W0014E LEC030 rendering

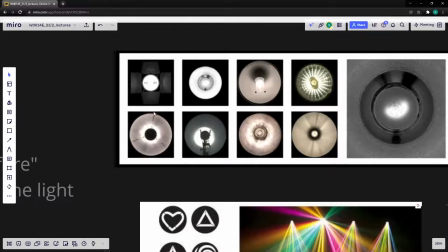[12:24]
So you can find online image-based lighting, not for an entire 360 panorama,
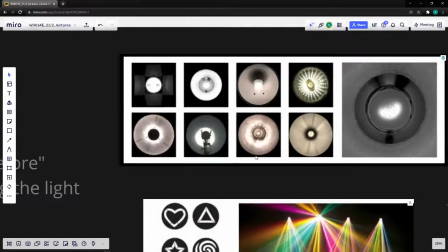[12:32]
but just for a single light, which adds a lot more, well, texture and nuance and subtlety than just having a perfect CG light.
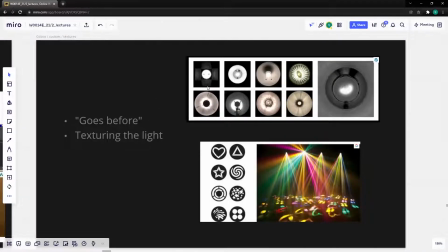[12:41]
Really, a lot of work in CG comes down to trying to make things not look CG, and the more imperfect we can make it, the better. And this is one of the key tools to do that.
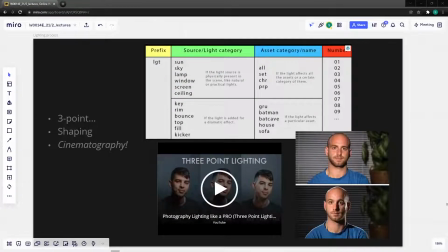[12:55]
Now, when it comes to the lighting process and like what you're trying to achieve, um,
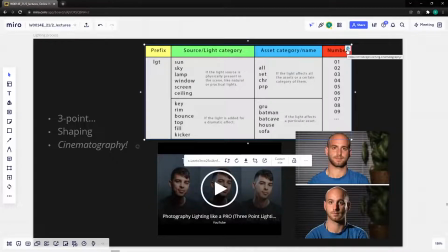[13:01]
I I sort of leave that to the CG cinematography website.
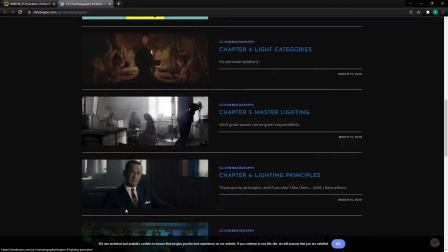[13:06]
There's a few of these chapters I'd like to read, and that will sort of give you a good foundation,
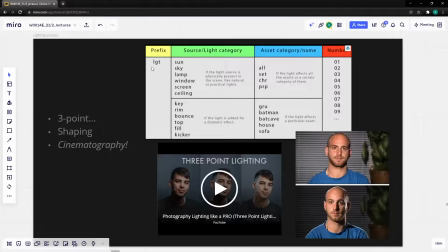[13:13]
and also give you a nice like naming convention system going. Only odd thing is that I usually put like light or geometry or group, stuff like that.
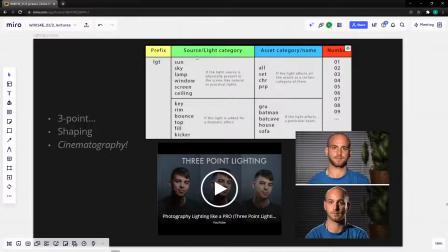[13:26]
I don't use that as a prefix. I put it as a suffix. But you know, anything that's systematic is good. Anyways, we often find ourselves,
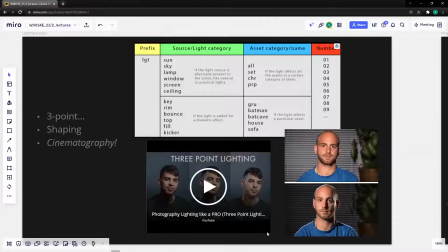[13:37]
um, or maybe the most classical lighting setup you can find out there, that's everywhere. That would be the 3-point lighting, in which you can like find a million tutorials about.
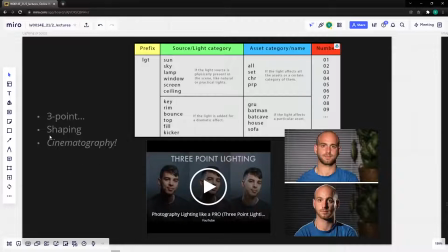[13:50]
And the point of 3-point lighting isn't to do it slavishly, but to realize that all it really has to do with is shaping, and making sure that you can bring out the three-dimensionality of your scene.
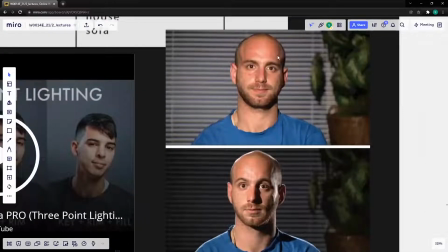[14:07]
And this would be an example, like up here.
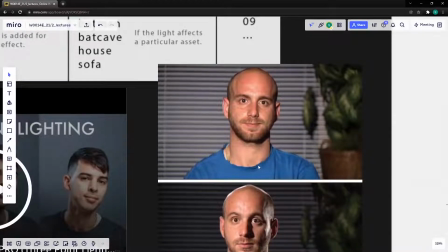[14:10]
This would be a flat example where the light is just straight on, and you don't really get much shape.
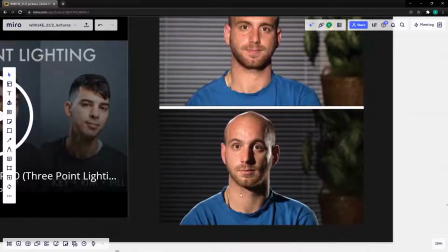[14:17]
Really, it's quite flat. Whereas you know, incidentally, this winds up being more or less a 3-point lighting. We have the key light, we have a kicker and a rim light, maybe two rim lights most likely, and a little bit of a fill, not much fill at all.
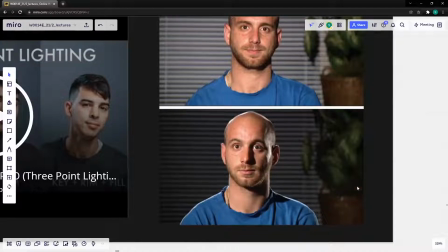[14:36]
But we could call this 3-point lighting. But the real point is, we have these cool shadows, we have these cool rim lights, we have a clear separation of objects from one another. Like this just sort of becomes one big
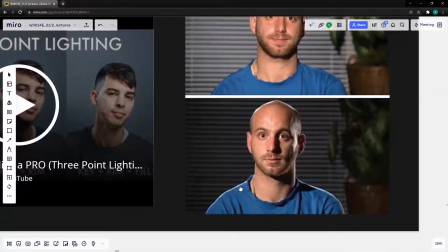[14:53]
surface, but here we really can tell like what's in front of something else.
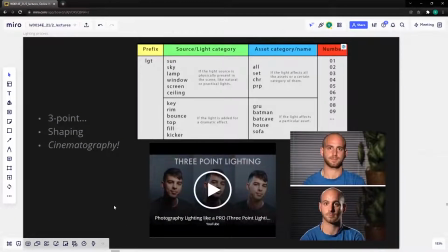[14:59]
And that's really one of the key goals when doing lighting, is to shape and bring out the shape in objects in an interesting way. But of course, all kinds of cinematography and art direction rules come into play at this point.
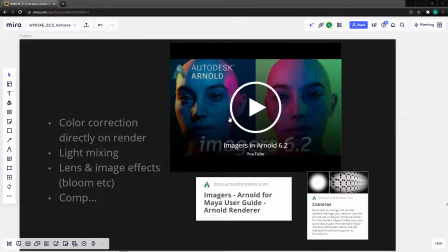[15:18]
Bit of a fun fact when lighting is that in a quite recent version of Arnold and Maya, really something called imagers were added in, and you can find out more about it here.
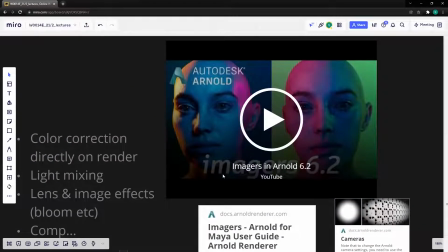[15:33]
But basically, it's under the render settings, or in the you can also find it in the render view window.
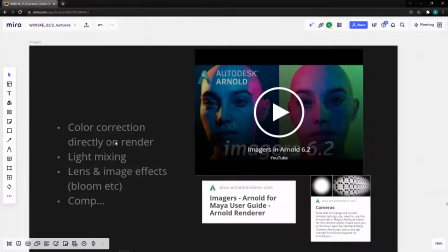[15:40]
And basically, we can do stuff like color correction directly in Maya on the renderer. So, maybe we have 10 lights and we realize that we want everything to be slightly more red. We can change all 10 lights, but we can also do like funky color correction on the image, which,
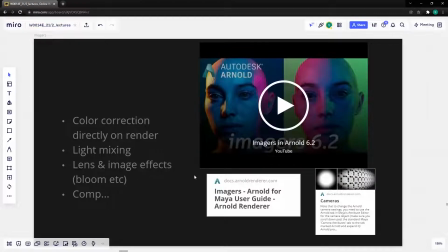[16:01]
well, potentially you could do that to produce the sort of the final look you're going for, but you can also use it to experiment, and maybe you can just sort of dial in a look that you'll later refine, and maybe you'll recreate the same color correction in, say, Nuke, because then you have even more control than you would have in Arnold.
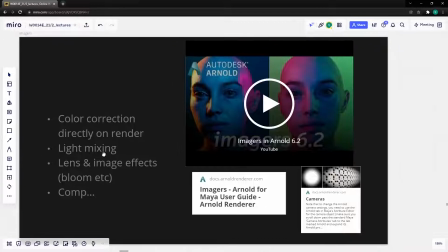[16:21]
But it's nice to have it as a sort of a quick go-to, something you can try out and test.